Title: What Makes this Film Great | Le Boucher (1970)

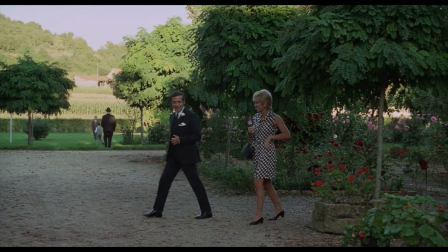[20:33]
There's a series of lovely, very long kind of intricate takes that are also very natural.
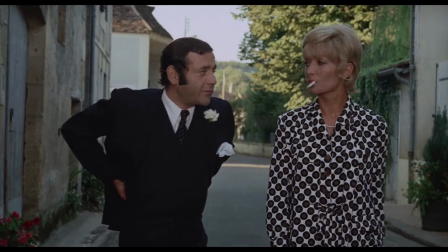[20:41]
They don't feel showy. They don't feel like you're in the middle of a highly choreographed long take.
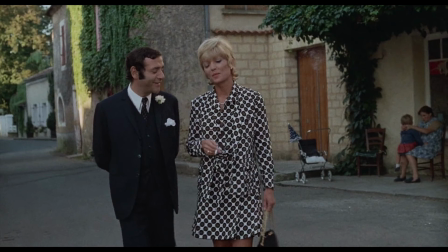[20:47]
Some of them happen in nature. Some of them happen in town.
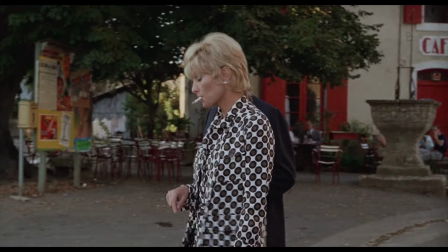[20:52]
The first one really is Popol and Alain leave the wedding and it's done in one shot through the town.
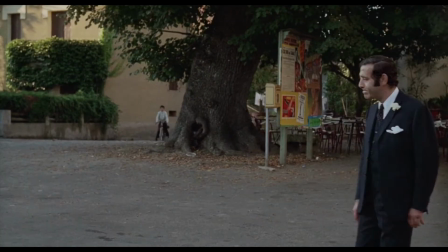[21:01]
And it's lovely because it's gentle and it's part of their dance.
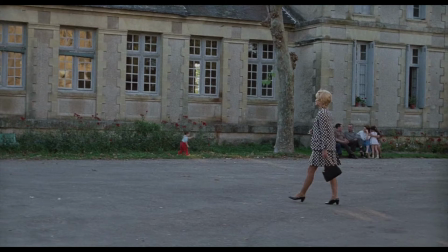[21:06]
This is when we get the smoking line and it doesn't call attention to itself but it's quite dramatic in its length. Another really nice one occurs when Alain takes
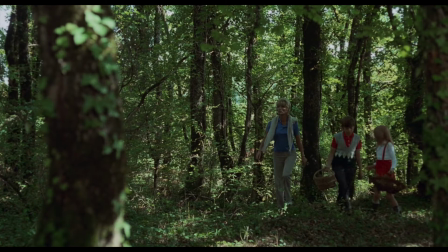[21:18]
the children mushroom hunting or mushroom gathering and of course Popol comes along for that too.
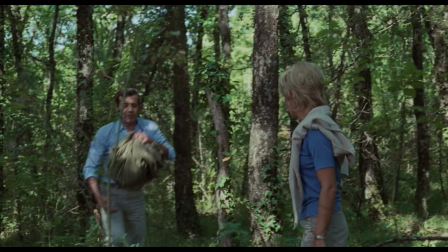[21:24]
He gathers the most mushrooms but it's another lovely kind of tracking shot that
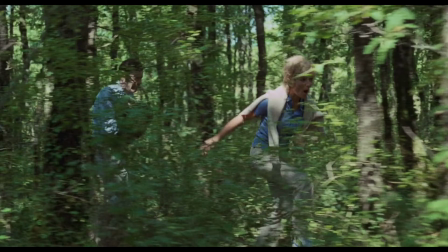[21:31]
doesn't call attention to itself except you're like where's the track? is this before the Steadicam?
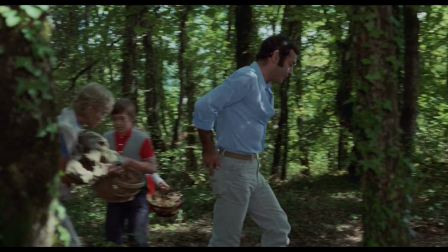[21:38]
It's really well done and Rabier's work here is great. Even when it's not a tracking shot, the camera is moving.
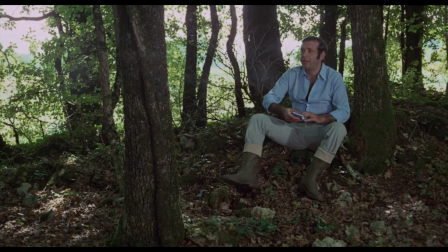[21:46]
And what I like about this is it feels like the camera is probing, right? This is a mystery. And even if the film tells us early on, the killer's probably Popol, it doesn't tell us definitively who the killer is until the kind of the climax but the camera it's it's always moving around like it's looking for something like it's probing and it's very nicely done it doesn't have a handheld jittery feel it's a very gentle movement but it happens throughout the film but it's not constant because it's contrasted with a series of still shots and they work in different ways sometimes they bring a stillness to it but often, like still shots can do, they bring some tension. One of my favorite ones happens as we're getting closer to the climax and Elaine is worried for her safety. And she lives in the schoolhouse in an apartment above the school and she's gone around and locked the doors and she's very nervous that the killer might be coming to get her.
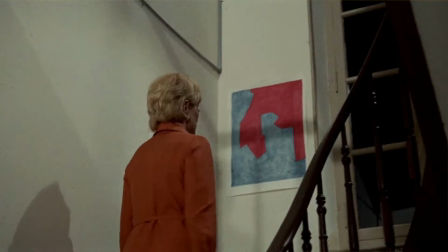[22:54]
And we get this shot of her going up to her apartment.
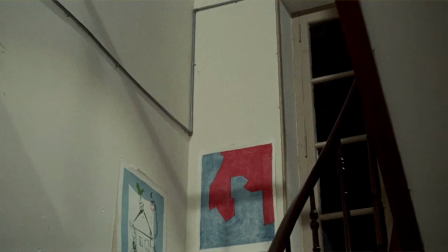[22:58]
I love how the stillness of the camera there and the stairwell and the use of light and shadows and sound and the sound in this film is fantastic too.
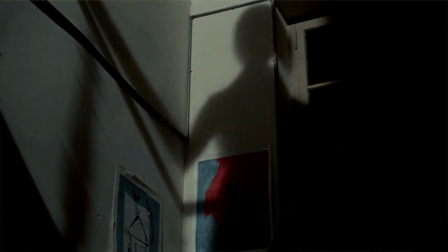[23:07]
Um, creates the tension and the camera's been moving
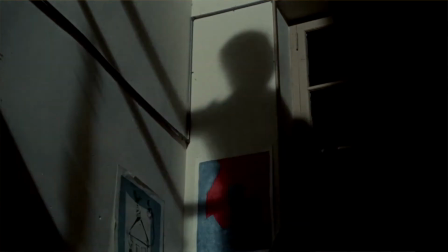[23:12]
so much and that movement has been so dynamic that when it stops there at the foot of the stairs,
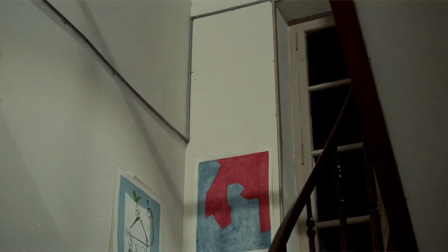[23:18]
part of you is like, wait, why? Why is this happening? And it creates that tension and then she comes back down you're like what what happened and it's a very fantastic use of a still shot that the film makes use of throughout as well so Robbie's cinematography here is part of the story and it's part of the story dynamic it gives the film so much textual depth another shot I love is is an example of what I'm calling a phantom POV shot and I don't know if this is a true phantom POV shot and what I mean by a phantom POV shot is a shot that's set up to look like a POV shot. And what is a POV shot? So you get these kind of standard medium shots or medium-long shots, the American shot, which is kind of at eye level between the knees and the head with a little space above. And that's generally how we look at things in film in sort of standard coverage until we move into close-ups. A POV shot might be from above, looking down, right? It's meant to indicate that a character, point of view, is watching a scene.